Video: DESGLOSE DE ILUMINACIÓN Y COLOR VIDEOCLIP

Último videoclip que he hecho, que en teoría no íbamos a grabar nada de noche, pero como había un pequeño generador eléctrico para amplificar de los artistas o de los músicos, pues yo aproveché e intenté llevarme un par de LEDs para ver si podía apoyar con alguna iluminación pequeñita, aunque fuera cuando se hiciera la noche, porque en teoría no iba a haber como muchas imágenes de noche, pero al final resultó que en el montaje sí que la subo, porque la verdad que quedó bastante bien. Así que voy a pasar un poco rápido por el color, pero lo que sí que voy a haceros es las plantas de luz o los esquemas de iluminación que utilizamos en este videoclip, en el último videoclip que he editado,
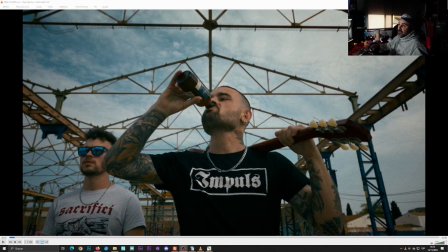[0:37]
he colorizado y que hice la iluminación. Este proyecto ya no lo tengo, así que no os puedo hablar mucho del color.
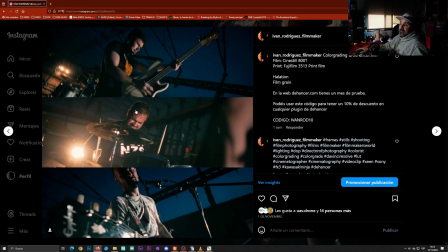[0:43]
Solo os podría decir directamente, por si alguien lo quiere saber, que este color lo he creado con DaVinci Resolve.
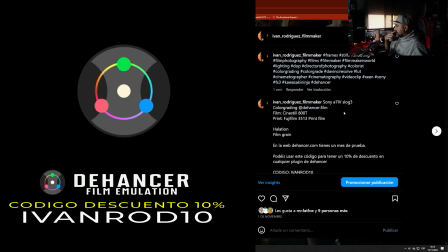[0:52]
Está grabado con una Sony A4 en S-Log 3 y las partes que son de día, las partes que son de noche, están grabadas con cinetone.
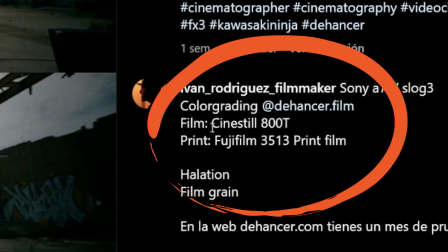[0:59]
Y a partir de The Hanzer, pues con un film de cine estilo 800T y un print de Fujifilm 3513 Print Film,
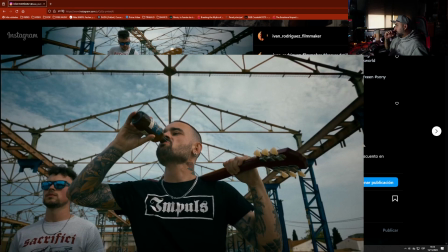[1:08]
pues conseguí ese color. Luego tiene de efectos una Latium, que se puede ver bastante bien en la estructura de arriba,
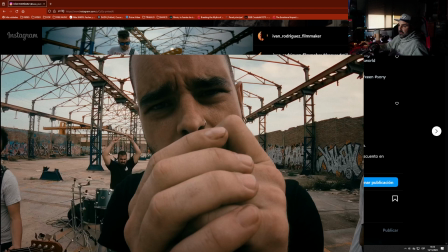[1:17]
y tiene grano. no mucho más tampoco le cree un look a partir de ahí más o menos como
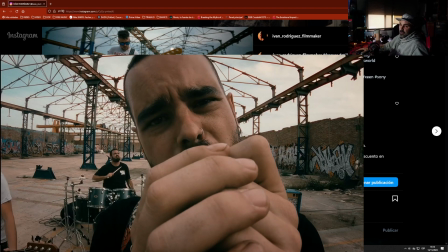[1:22]
me como quedó me gustaba y no lo hice mucho más la verdad que es con dejar ser film
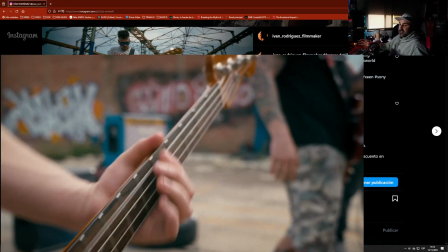[1:29]
lo que me está ayudando es a crear looks como rápidos y que estén bastante curiosos sin tener que tratar mucho la imagen
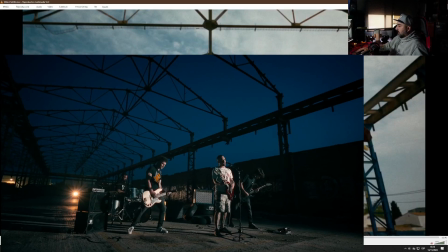[1:37]
sólo poniendo la emulación ya hay cosas que me gustan y me gusta cómo queda así que a partir de ahí vamos a hablar un poco de la iluminación en teoría no
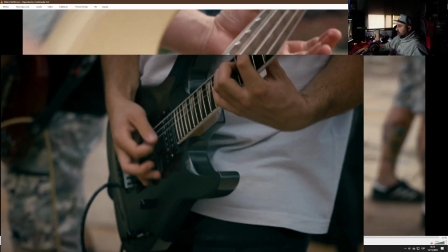[1:46]
íbamos a hacer muchas imágenes de noche o básicamente no íbamos a hacer imágenes
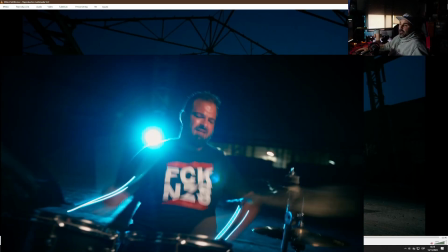[1:51]
de noche pero como había un generador para darle la amplificación a
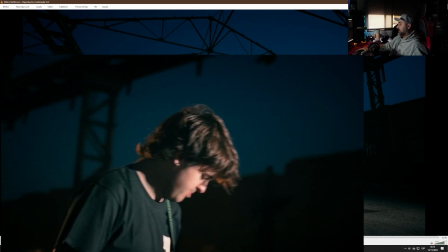[1:56]
los altavoces para que sobre todo el batería ellos pudieran escuchar la música y tocar pues
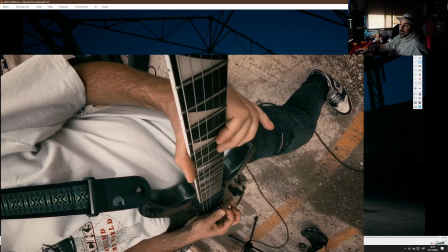[2:01]
la utilice como como potencia para unos pequeños leds que tenía entonces lo
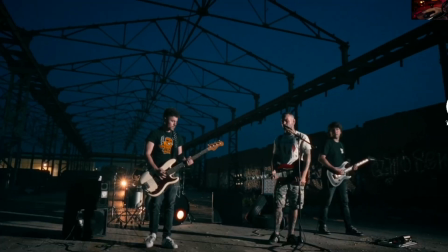[2:05]
que monte aquí pues básicamente monte aquí un led de 200 godox que es
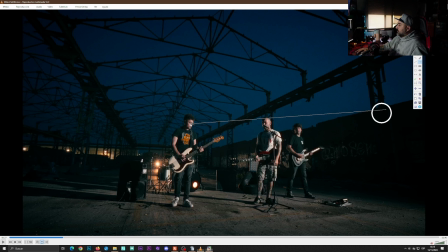[2:10]
como dijéramos el más potente que tengo ahora Como no sabía si iba a tener suficiente potencia, lo que hice es tirarlo a pelo. Eso me provocó unas sombras bastante duras, que para el caso tendría que haberlo pasado por algún difusor y hubiera quedado mejor.
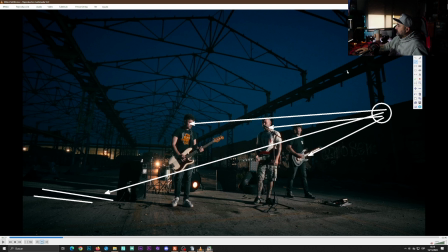[2:27]
Sabía seguro si lo íbamos a hacer de esa manera, así que lo llevé básicamente por llevar. Y como vi que funcionaba y el generador no petaba, pues creía que no tendría suficiente potencia, así que no me traje ningún tipo de difusor. Por detrás lo que hice para crear un contra, que se verá en otros planos,
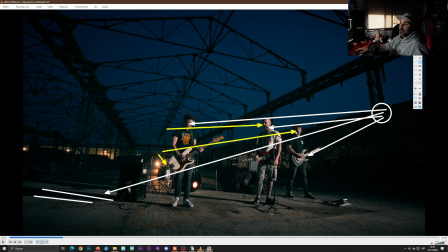[2:46]
es encender las luces de una furgoneta que teníamos que eran de los chicos que cantaban, para tener una luz de contra.
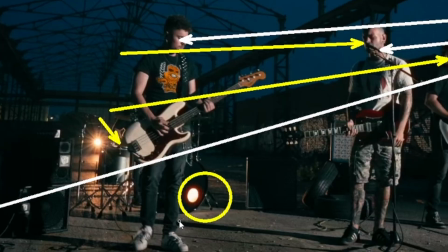[2:52]
Aquí dentro si os fijáis, que luego se verán algunas imágenes, no sé si las pasaré todas, del bombo de la batería pusimos una luz que se va encendiendo de vez en cuando.
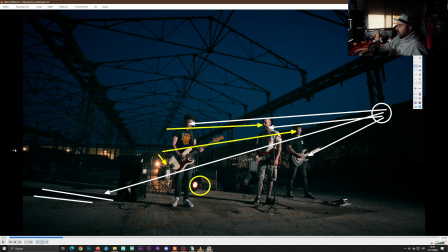[3:00]
Y lo único que hay como luz de calle son estas tres farolas que están.
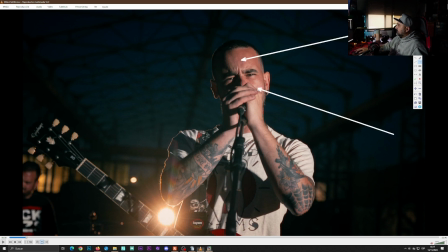[3:04]
Aquí se ve bastante bien la iluminación que os decía, bastante dura desde esta parte de la derecha, pero tenemos un backlight aquí curioso, que son las luces de la furgoneta de atrás y por aquí las luces de la calle. sí que había un poco de luz no era de noche,
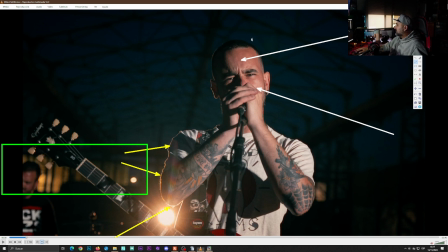[3:23]
de noche del todo, no sé qué hora sería esto ya hace varios meses que lo grabamos pero aún tenemos toda esa luz que aún incide en el cielo el sol se estaba poniendo por esta parte de aquí y aún algo de luz se veía ahora estas partes de aquí ahora nos ha dado
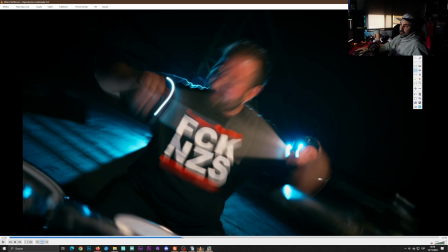[3:37]
bastante, bueno está bastante de moda ahora bastante gente lo hace que es trabajar con una obturación baja tengo una bombilla de tuxteno de 200 vatios que la puse con una bola china una bola china quiero decir una bola como de estas de las bolas chinas que son rojas así que son típicas de
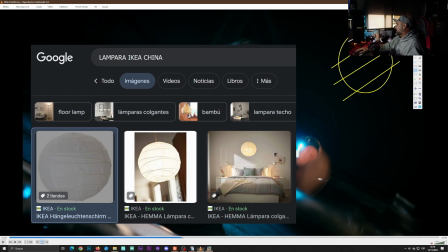[3:53]
estas que venden el ikea que son como de papel le llamo bola china pero no sé que no es bola china con su bombilla 200 vatios que me crea una luz bastante
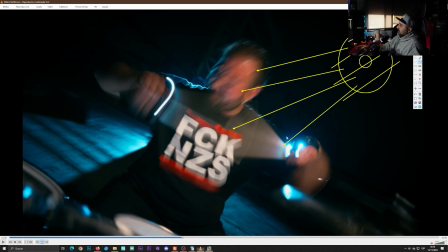[4:02]
soft y de valor de tuxteno de 3200 que es la iluminación como si dijéramos que les viene directos y a ellos lo que hice es cambiar y poner el backlight el led 200 que va por detrás cambié
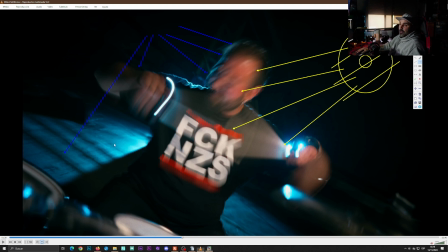[4:16]
la temperatura de cámara para que se viera azul en vez de blanco y luego está tocado con Da Vinci para que se vea de ese color, decía no hace mucho estuve trabajando en una feria del automóvil haciendo un vídeo para una feria del automóvil y me dieron estos guantes que son unos guantes que
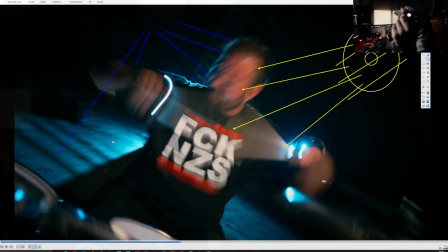[4:33]
son para un mecánico en teoría tú con estos guantes pues cuando quieres ver un tornillito pues tienes en los dedos un pequeño LED que te ilumina hacia donde vas a coger la cosa la herramienta o lo que sea pues lo que hice es ponérselo puse al batería al
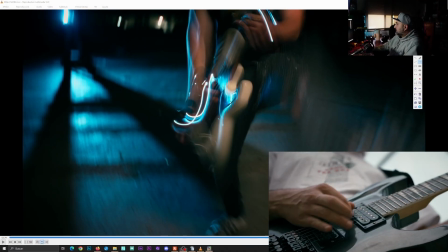[4:51]
guitarrista que también lo lleva en la mano está corregido para que se vea de ese color cian como el mismo red que hay allí detrás pero veis el rastro que
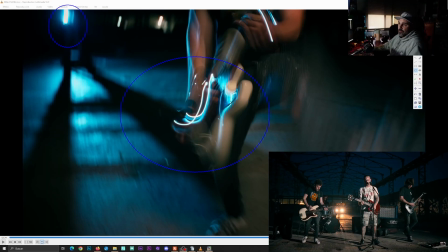[4:59]
deja así que me gusta trabajar la obturación baja cuando hay luz no de día porque de día como que no tiene tanta gracia los rastros no quedan igual
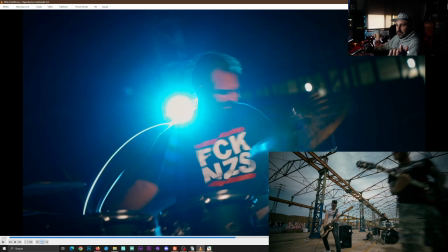[5:07]
aquí lo ves claramente cómo queda cuando él baja la mano como queda todo ese rastro y la verdad que me gusta mucho es una moda
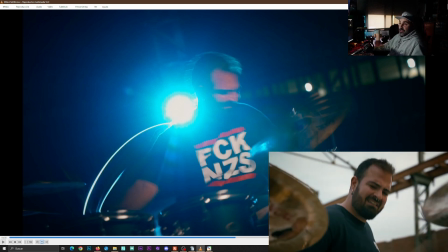[5:15]
que se está pues usando demasiado pues al final como todo como el
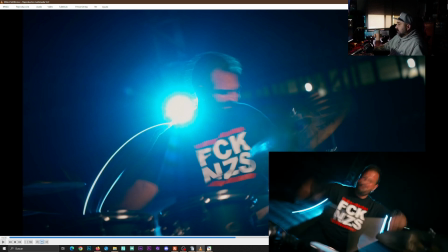[5:20]
efecto glitch como los efectos vhs como las transiciones de zoom como
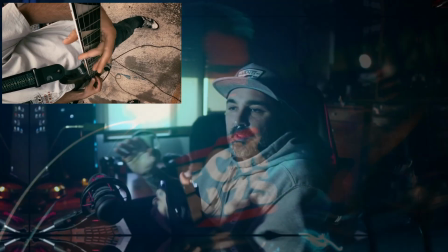[5:24]
los swatch los ruidos estos de transiciones de uno al otro pues al final son modas pues ese ha sido un poco la iluminación el color hemos hablado muy poco
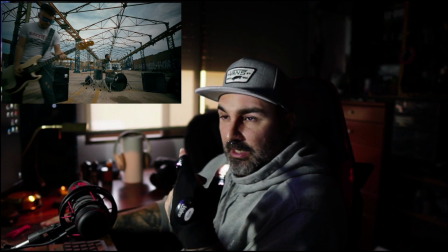[5:33]
pero bueno la idea de trabajar con obturación baja, ponerle a esta gente los guantes,
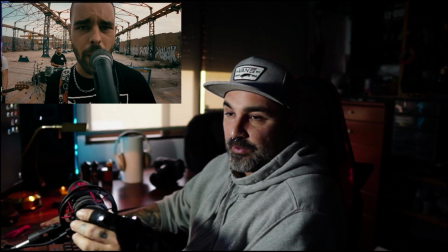[5:40]
utilizar dos puntos de luz que eran los que me llevé porque no sabía si iba a tener suficiente potencia para poder
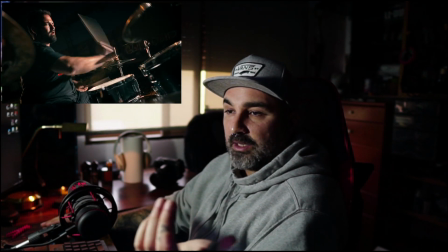[5:46]
usarlos y bueno al final es como una iluminación básica que no iba a tener iluminación,
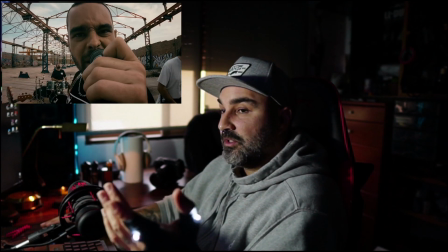[5:52]
no se iba a grabar nada por la noche y al final pues casi en el videoclip hay más planos de noche que de día Y bueno, pues tener un generador aunque sea pequeñito, tener puntos de luz,
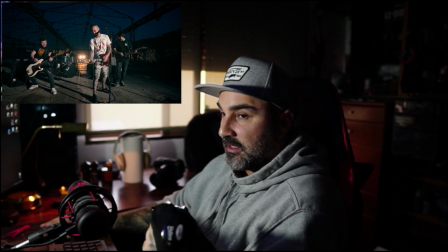[6:01]
fuentes de luz de LED que no consumen mucho,
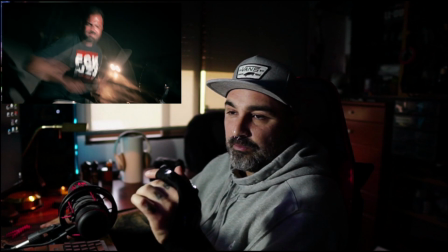[6:04]
pues te ayuda por lo menos en un sitio que no había nada de luz, pues a crear un ambiente o una iluminación básica.